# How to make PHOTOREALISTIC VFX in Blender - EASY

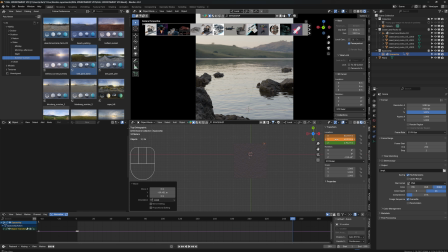(12:22)
I don't see where it is right now, but I'll just animate it for now and hover over location, hit I. Now again, it made this funny Bezier curve. I don't want it. Hit A, T, linear.
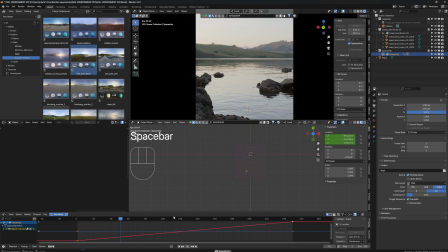(12:38)
So now when I play this, I can see that it's just passing me. Right now, for my taste, it's way too small. I want it to be like super fast. It's like, what the hell did we just see? So I'm just gonna bring those two keyframes further apart,
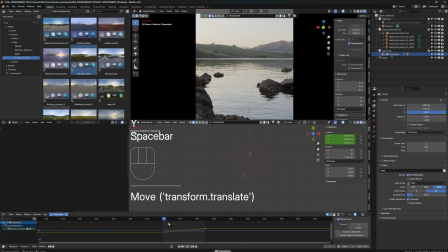(12:57)
like the last one just higher, because then it's just going to move faster. See, this is like very fast, maybe too fast. And now I can animate this camera that it's basically following the spaceship. The easiest way, which I don't always recommend is, but I still have to mention it,
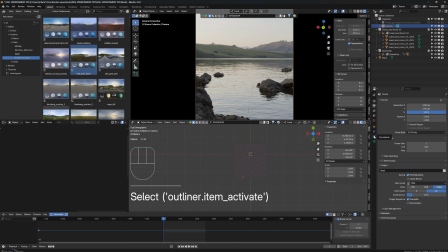(13:15)
click on your camera, go on constraints, add constraint, and track to. Now I can track the camera to the spaceship.
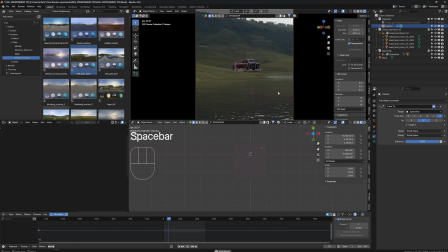(13:27)
So now you can see the camera is looking at my spaceship, and it doesn't matter where my spaceship is going, it just keeps following it around.
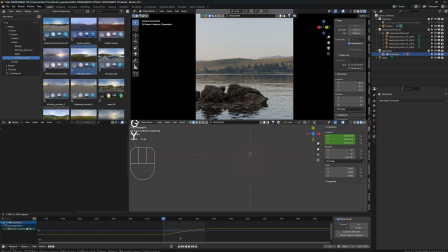(13:34)
And now looking at it, I can just grab the first keyframe and move it further back because I just wanted to start further away.
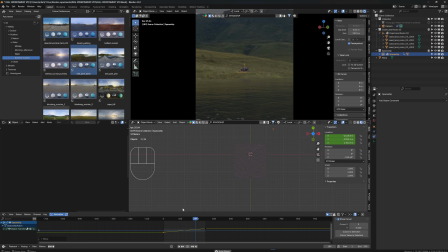(13:43)
That might have been too much, but I like the speed though, it looks very cool.
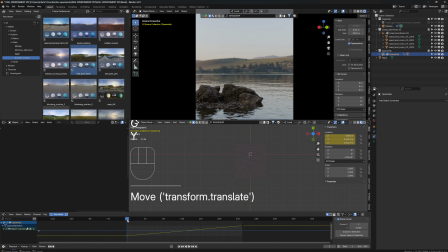(13:48)
Let's just split the middle, split the difference, have it a little closer, because I don't want this video to start too boring. I don't want to just look at the water for too long, so I'm just gonna bring the spaceship a little closer so it starts a little earlier.
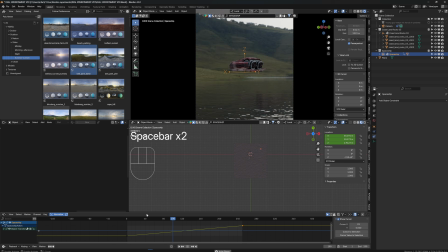(14:05)
Nice, I like that. The one thing I don't like is I could add some extra detail here, because right now there's like no stuff left here because I didn't put any objects in this direction, just in one. But the easy fix is just to scatter around more details. Just grab one of those, hold Control D, and just bring it somewhere else in place. I can even make it a little bigger. Definitely turn it, you want it to turn those. I can even grab all of them at once and see where the camera is looking at,
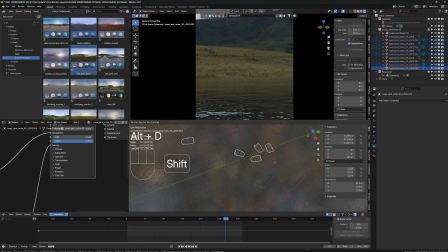(14:42)
and Alt D, Shift Z, and bring some more over here. Bring it into the ground more so we don't see them that much. But that just gives the scene a little bit more extra detail.
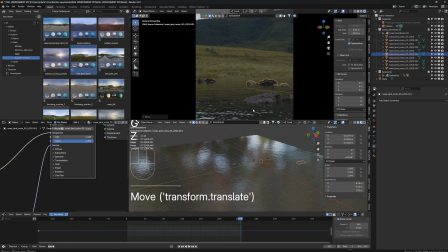(14:59)
Let's bring this one a little out, this one also. Now what I don't like is two things.
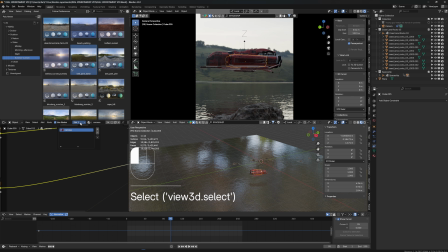(15:06)
Let's see if we can change the color of our spaceship. I think if it was black it would look better. Also, we can play around with the nodes. Let's say we want to add some more contrast into the roughness.
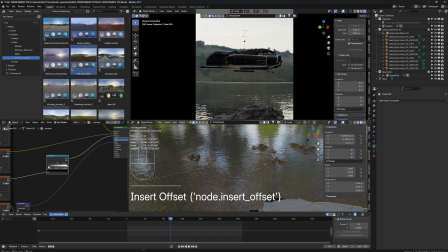(15:19)
So I'm just going to make a color ramp, plug it into the roughness, and add a little more contrast.
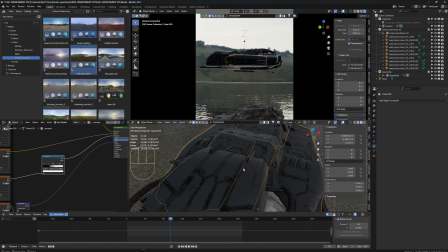(15:28)
What that does is just adds a little more shininess to it, if that's something you want to do. When it comes to color, you just basically want to have a opposite color of the background.
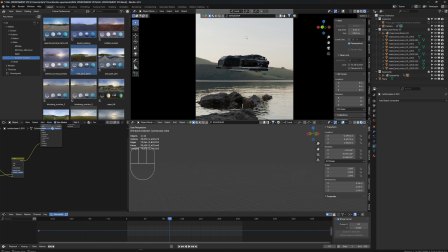(15:43)
If that was white, it would blend in with the background, with the sky, and you don't really want that.
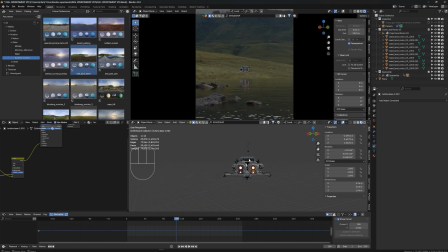(15:49)
So the animation looks a little dull right now. So what I want to do is animate the rotation, not this one, the Y rotation. So I just wanted to wiggle back and forth a little. So I'm just going to hover over rotation, hit I,
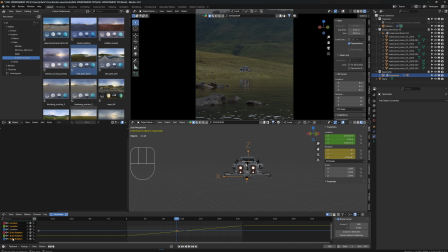(16:06)
and now I'm going to delete the other two because it always creates two all of the rotation. So I'm going to delete Z and X, and now I'm going to select Y, and instead of actually animating it, I'm just going to give it a modifier, a noise modifier.
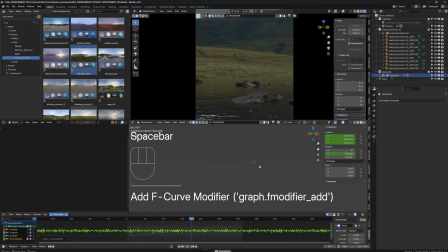(16:24)
Now when I look at it, it just jitters back and forth.